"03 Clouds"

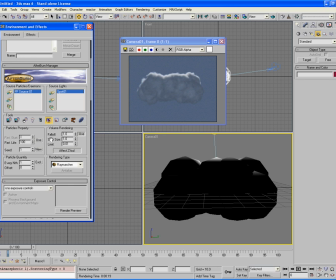[3:57]
And I'm just going to set the sky light to be a little bit darker than the shadow light, and I'm just going to change the fall off to be a little bit higher, and lastly the density down a little bit.
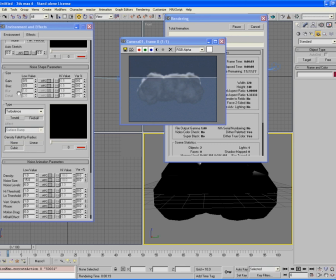[4:18]
Now this is giving us more the softer look that I'm trying to achieve. One thing to keep in mind with the way that shadows work on clouds is the fact that you're never really going to get 100% black shadow, because what happens is a cloud is not
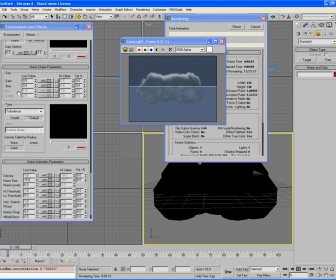[4:35]
100% opaque like a polygon, and it's not transparent either. So when a light penetrates through, it tends to bounce around inside the volume, illuminating it more and more, but decaying off as it does.
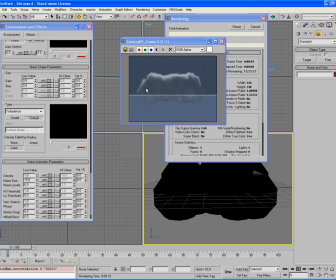[4:50]
So what it eventually becomes is it's a very soft volume in terms of density, but it tends to be quite illuminated because the light is absorbed inside of it. So that gives us a more
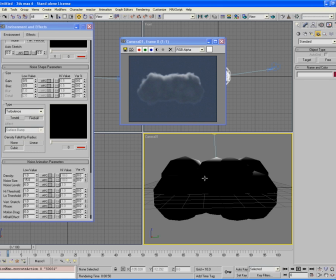[5:04]
brighter look than anything else because of that. Now I just want to change a few values here.
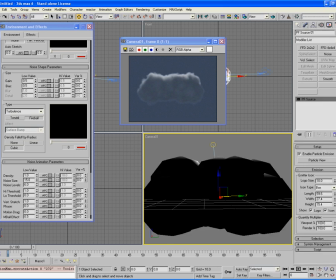[5:13]
One is I want to change my icon type just to be a little bit more spread out.
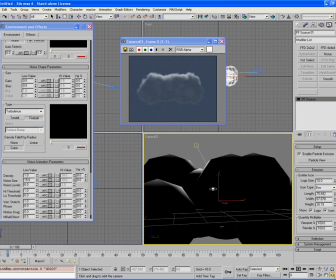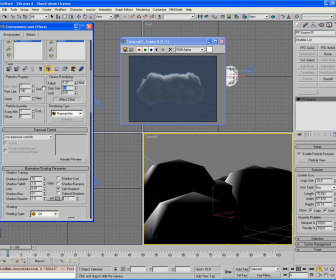[5:24]
And just to speed up rendering, I'm going to scroll up the top and set step size to about 2, just for the time being. And I might try and play with Lambert being on just to see how we look.
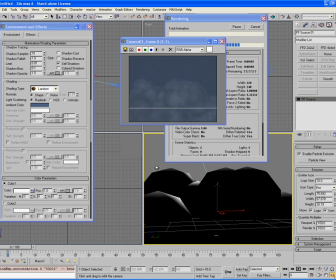[5:43]
Lambert's giving me some interesting results. In this case, it's probably not what we're after, just because we still want to have that brighter illumination. But ideally, it's kind of looking more and more like the kind of look that we want.
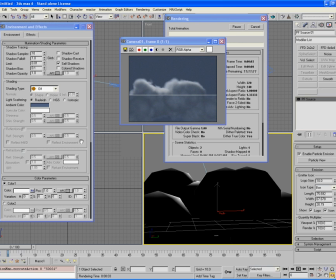[5:58]
What we might do is set the turbulence to be an FBM turbulence now, just that way we can get a little bit more detail in there.
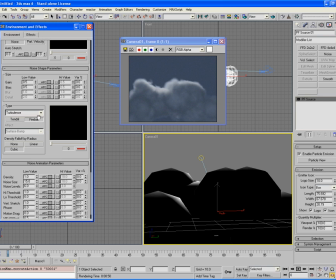[6:06]
Scrolling down, we're going to just go down to type and change this to FBM turbulence, and here we can just up the detail to about 2.25. We'll also set the density up to 5 just for the time being to see if we can speed up our renders.
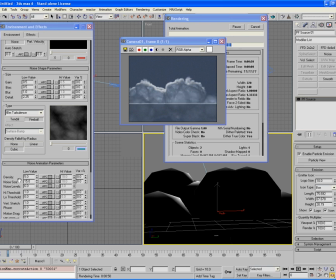[6:24]
Obviously the density right now is quite high, but we can bring that back down when it comes to rendering time.
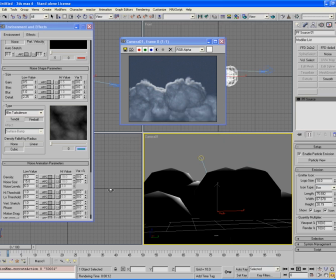[6:30]
But this allows us to actually just visualize more how we want our actual effect to look.
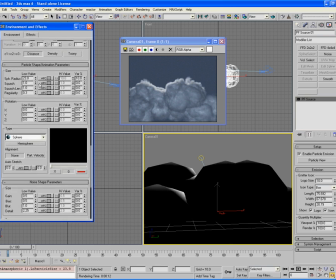[6:36]
First of all, bring my scale up a little bit, but I'll bring regularity down. This just makes the spheres bigger, but at the same time breaking up the pattern a lot more, just giving us a better result.
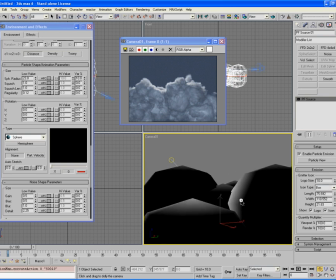[6:55]
And I'm just adjusting the dimensions slightly so that way we get this more three-dimensional feel.
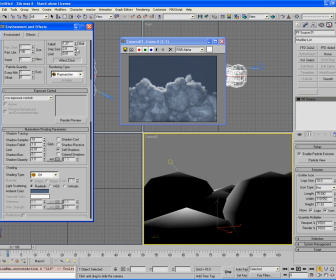[7:02]
And I'm just going to bring the step size down slightly as we've got the density up. Ideally, this kind of feel is quite simple in terms of the look,
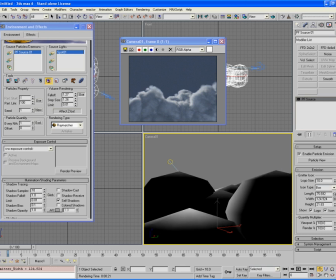[7:18]
but it's giving us a very nice example in terms of the overall feel to it.
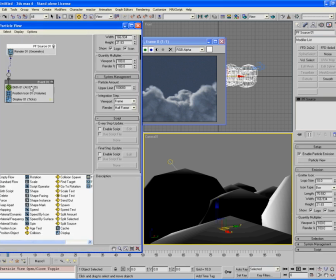[7:25]
And I might just adjust a few parameters, such as I might play with the particle count slightly, just adding 10 more particles in.
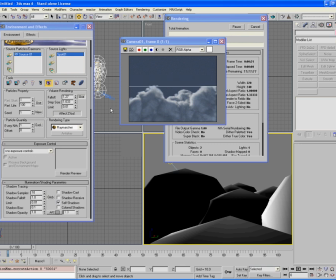[7:33]
But this is pretty much getting there in terms of how it looks overall. The one thing I might do now is just add in some layered fog, just to kind of give it more of that atmosphere and make it less flat.
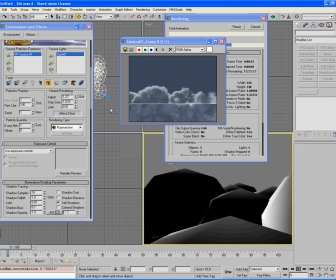[7:47]
But on top of that, there's like a few things we can do with lighting and so forth, but ideally this is the kind of like over the top cloud layer that I want to achieve. So we can kind of have the cloud layered below the camera and the camera kind of floats softly over it.
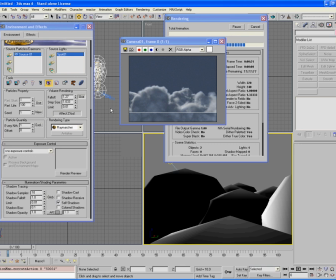[8:02]
Also keep in mind the fact that these are volumetric, which means that they actually have volume inside of the actual shell that we have here,
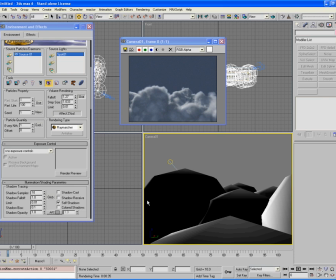[8:11]
which means we can actually fly the camera right through the cloud if we actually wanted to try and do. What I'll do is just add an afterburn volume fog, and we'll just set the color to be the same as the sky color.
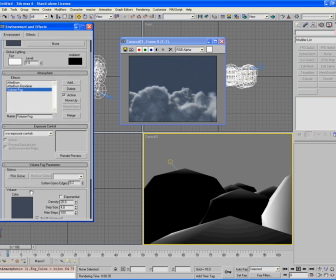[8:28]
So just grabbing the swatch and just going to drag it down and choose copy, and set the density to be about 2 and exponential. This dulls down the look quite a lot,
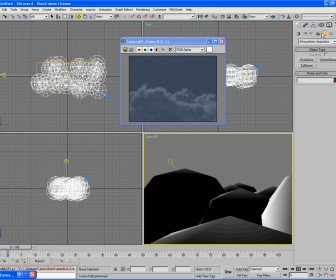[8:38]
so what we can do is minimize our atmospheric window and just go to the create panel, helpers, atmospheric apparatus, and create a sphere gizmo, and we'll just position it so it covers the camera and everything else in the scene.
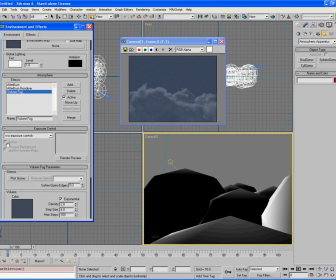[8:56]
And what we do then is we just add this into our gizmo. Also set the step size to about 15 for the time being, so that way it renders a little bit quicker, and the density to about 15. And lastly, our size to about 75.
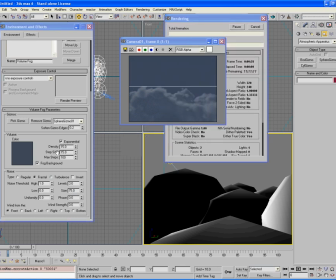[9:12]
This just allows us to give it more of a patchy feel to the overall look of it, so that way some areas are lighter and some aren't. But it also kind of conveys more depth through just giving it more of an overall kind of fog, which is reading through the Z depth.
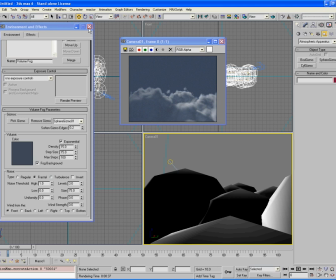[9:32]
Lastly, assuming that you're happy with the overall feel of your clouds, there's a few things we can do to just give it more of the feel that we want.
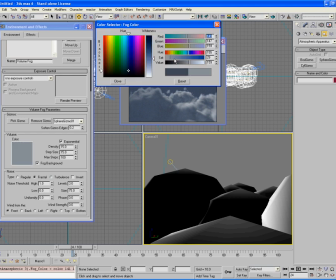[9:42]
We can either adjust the brightness of this and just make it more of an overall kind of brighter feel.
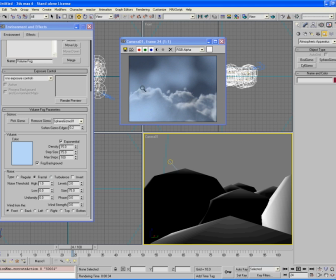[9:52]
Obviously not wanting to make it too bright, as it kind of breaks up the pattern too much, but the basic idea is that you can try and give it more contrast and more depth. You can also try and use a actual afterburn fog, which will even give a slightly different feel to everything.
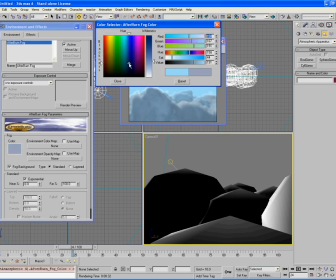[10:15]
As you can see, the color is quite bright, but you can kind of see the way it blends everything together, giving it more depth.
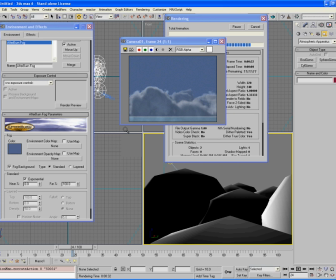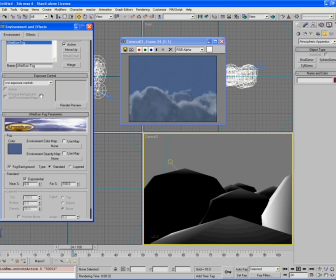[10:28]
Or in fact, you can look into the volumetric fog tutorial in one of the other chapters, which will probably be the most optimal way to give kind of patchy layered fog, to give it more kind of depth, as if you got thin patches of cloud which you're flying through.
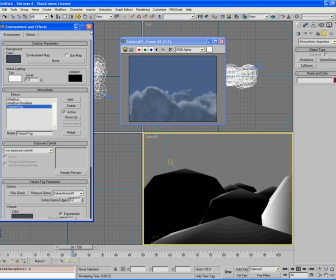[10:44]
But ideally, what we can do now is just animate our camera,
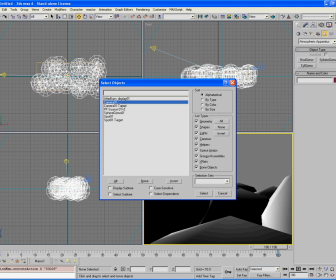[10:52]
just shifting through the scene here. So I'm just going to get my target and shift it forward a little bit,
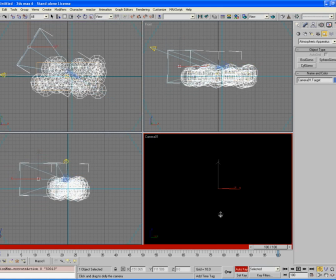[11:01]
and just as a quick animation, just animate the camera shifting through some cloud here.
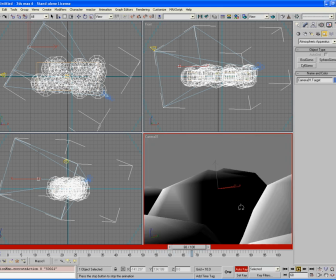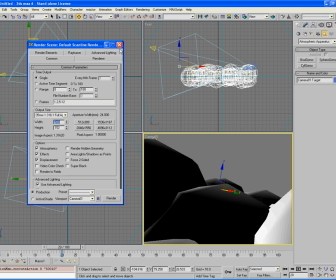[11:18]
And just rendering out a low resolution frame at one of the later frames of animation.
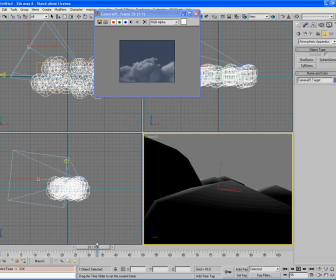[11:26]
We can see basically how we can progress through the animation, and if we lower the camera down just a slight bit, we'll be able to hopefully fly through some patches of cloud.
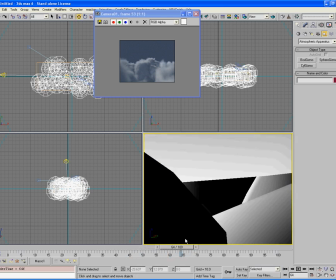[11:41]
As we can see, we can start to kind of progress through and hit some of the cloud here, and the basic idea is just to kind of give yourself a bit of a kind of fly through,
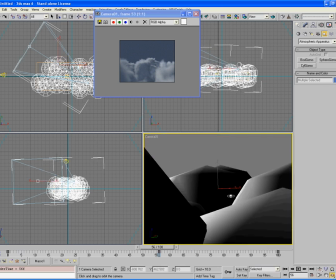[11:50]
so that way the camera can kind of just feel as if it's
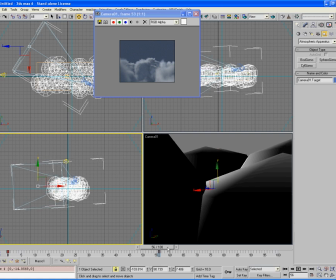[11:56]
pushing through the cloud and taking advantage of the volumetric effect that we're setting up.